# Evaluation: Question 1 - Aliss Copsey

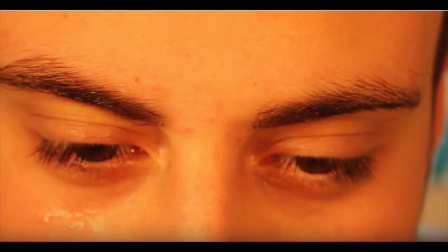When filming, we also placed our protagonist slightly to one side in the frame.
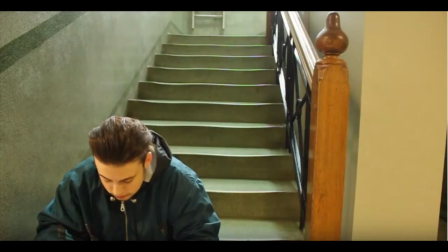The left and right edges of the frame tend to suggest insignificance because these are the areas farthest removed from the centre of the screen. Another convention of teen dramas is the setting. A lot of teen dramas take place in locations where teens would be expected to be seen.
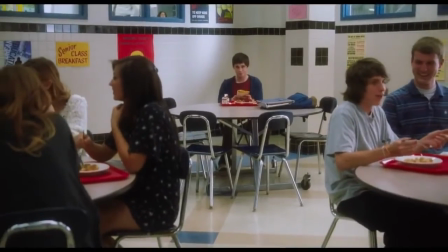This includes schools, their homes, at parties, at shopping centres and just out and about.
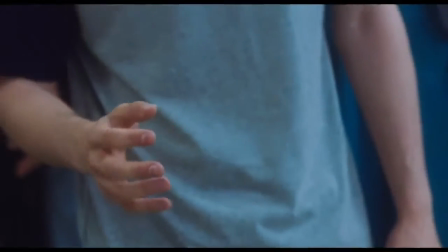We included a variety of different shots in different locations to reinforce the teen drama genre.
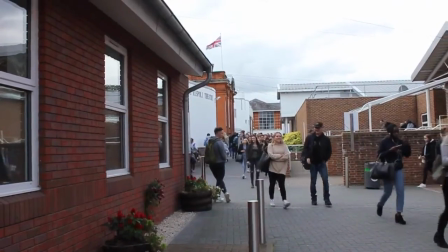It was important that we showed the location to the audience throughout the whole trailer so that they are aware of what the genre of our film is.
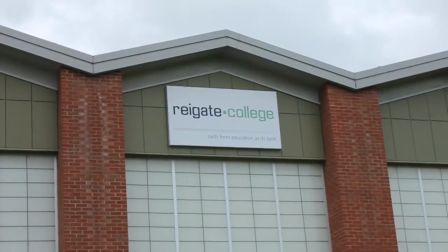In the beginning of our trailer, we showed a shot of the college. Another element of mise-en-scène is lighting. Lighting used in trailers varies from high-key to low-key and natural lighting.
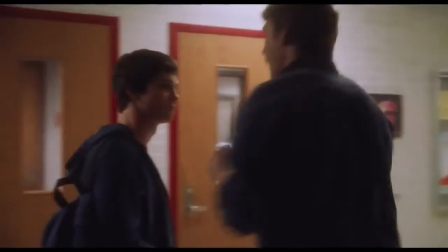When looking at real media texts of teen dramas, we found that natural lighting is used most of the time,
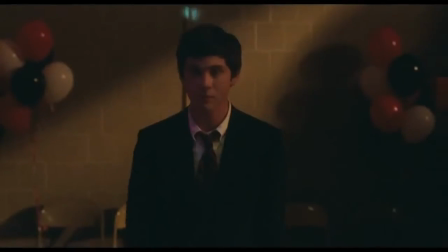with a few exceptions of low-key lighting used in party scenes.
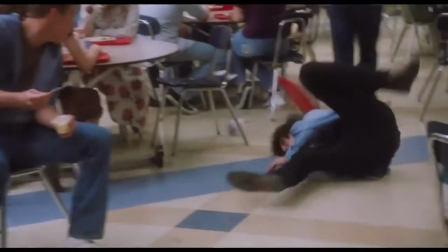Because teen dramas explore teen issues and real-life issues, natural lighting is used to reinforce the realism.
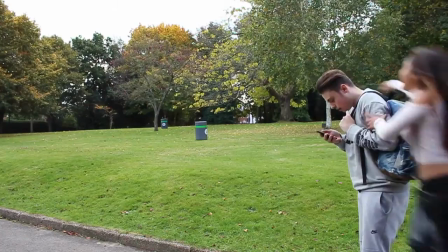And so when it came to our filming, we filmed in natural light, but when we were filming our party scene, we used artificial light. Our first shot used in our trailer is not an establishing shot of the location,
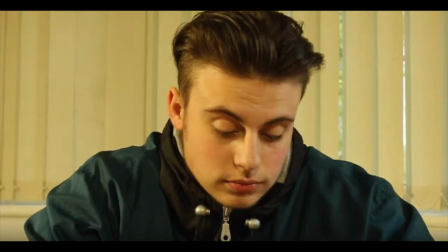which is what you usually see at the beginning, but it's rather an establishing shot of our protagonist.
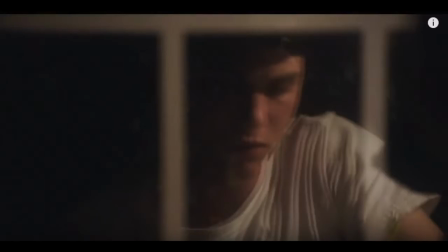When looking at teen dramas, the first shot we saw in trailers was of the protagonist, and they were usually on their own.
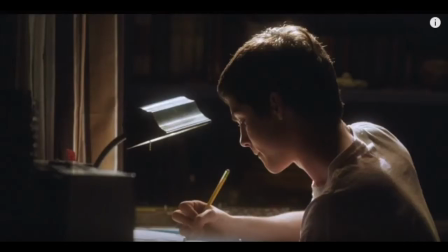This shows that they are the main character as they are seen first, and also that they are the most important.
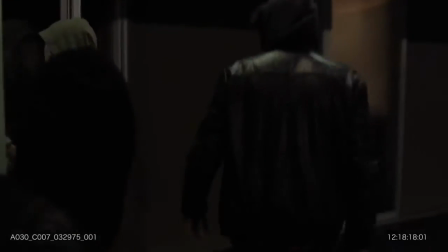Also, seeing a teenager hints at the genre.
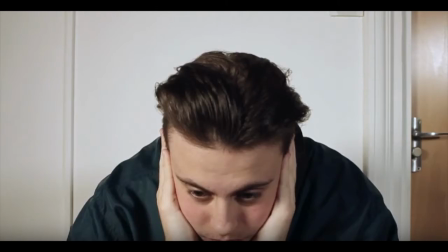We used quite a few close-ups throughout our teaser trailer so that the audience could see the face of the character and see their emotions.
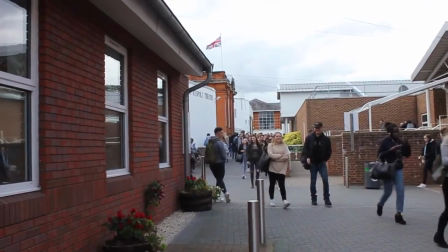We also used very basic shots and angles throughout our trailer so that realism was enforced.
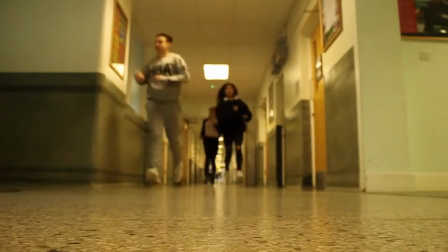We wanted to enforce this realism because a lot of teen dramas explore real issues that teens are faced with, and so it needs to look natural.
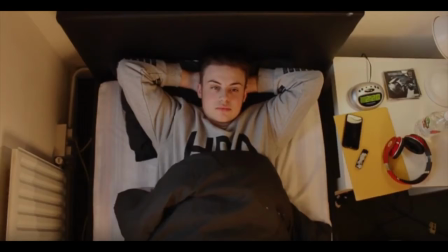Although we mainly used basic angles such as close-ups and mid-shots, at one point we did use a bird's eye view. We used this to suggest to our audience that our main character is dealing with something that is more powerful than him.
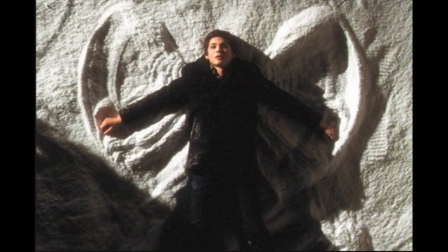This shot was also seen in The Perks of Being a Wallflower. At the end of our teaser trailer, we used a long shot.
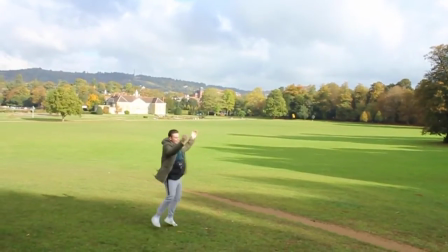Long shots allow the character to move around freely within the frame and are considered loose and tend to suggest freedom.
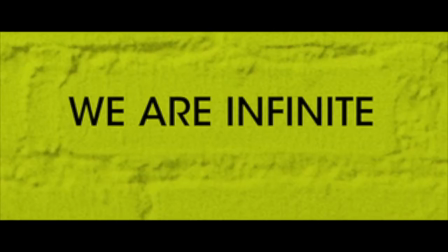Freedom is a key factor in teen dramas. In The Perks of Being a Wallflower, their tagline is, "We are infinite." The definition of infinite is limitless. The conventions used on film posters varies, but typically include a main image, a title, a billing block, actors' names, a release date, and a tagline.
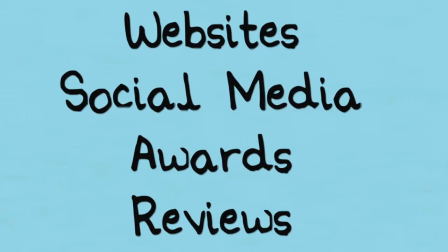Sometimes extra information, such as websites, social media sites, awards, and reviews, are also used.
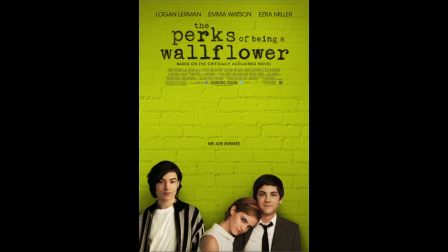The main image used on film posters may be stills from the movie, but more often than not, they're character shots. They contain iconography to tell the audience the film's genre and possibly give a little to the plot.
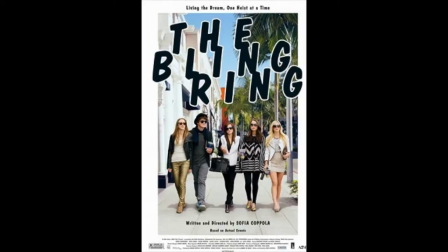They're very clear images that take up the majority of the poster. In teen dramas, the main image is usually a shot of the main character, and they are usually close together in a group and possibly holding or touching each other.
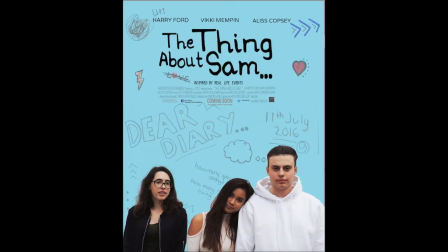This shows the relationship between the characters. Therefore, when it came to creating our own film poster, the main image was of our main characters. The characters are within close proximity of each other, which was done to suggest the relationship between them.
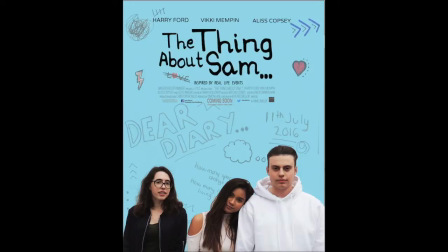The background behind the main image is a plain blue colour. This is the same blue used for our titles in the teaser trailer.